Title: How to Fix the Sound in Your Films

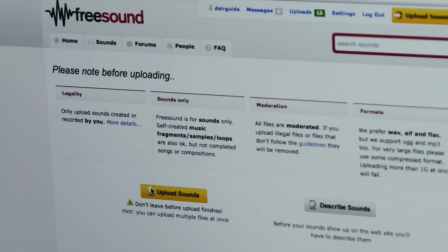So I think it's a great place to look, but also if we're going to download sounds, we should also upload our own recorded sounds, you know, circle of life and all that, helping each other out.
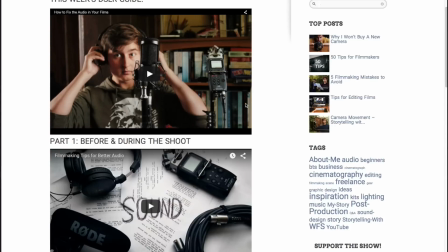I've already done it for the sounds used in this episode. I'll put that linked on the blog post, and I'll also embed that short film thing that we've been talking about on there as well. So once we've got the sounds from various places, we can bring them into our software of choice,
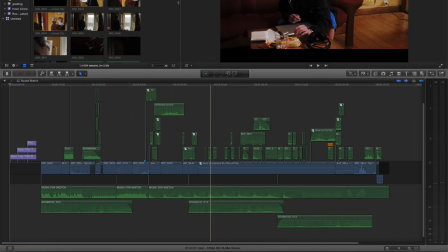match up the timings, and start layering things together, adding to the dialogue that we recorded on set. Now, even though we've recorded every single footstep and a lot of the really tiny sounds, we're going to probably want most of them to be pretty quiet, pretty low in the mix, so they're just barely noticeable. You can never have too many sounds as long as they're subtle. And sure, there's a whole lot of things we haven't covered this week. EQ, reverb, compression, panning. But you know what, I think most of those things are really just tweaking. If you can get a decent recording up front, then everything afterwards that you do will be pretty minimal.
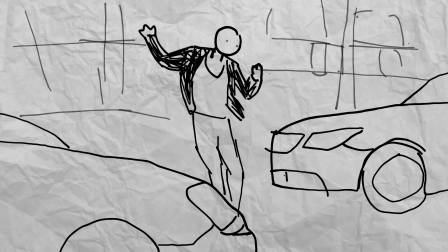To me, it always comes back to pre-production. If you've got a character who's in a panic, why not have them run out into the street and cause a bunch of cars to honk their horn?
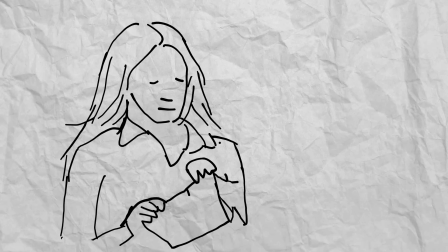That's a really panicky sound. If they've fallen out with someone, why not make the audience listen to them ripping up an old photo?
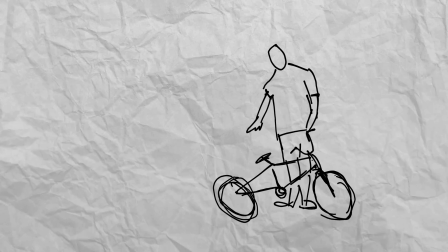If you've got a frustrated character, get them to throw their bike down on the floor so we can hear their emotion. To begin with, we might have to kind of force these opportunities to use sound into our films. But I reckon after a while, we'll get quite used to it to the point where it's a very natural way to help deliver the emotion of that scene. And to my mind, that's pretty much what sound is all about. That's how we can tell stories with sound. My name's Simon Cade, this has been DSLR Guide, and I'll see you next week.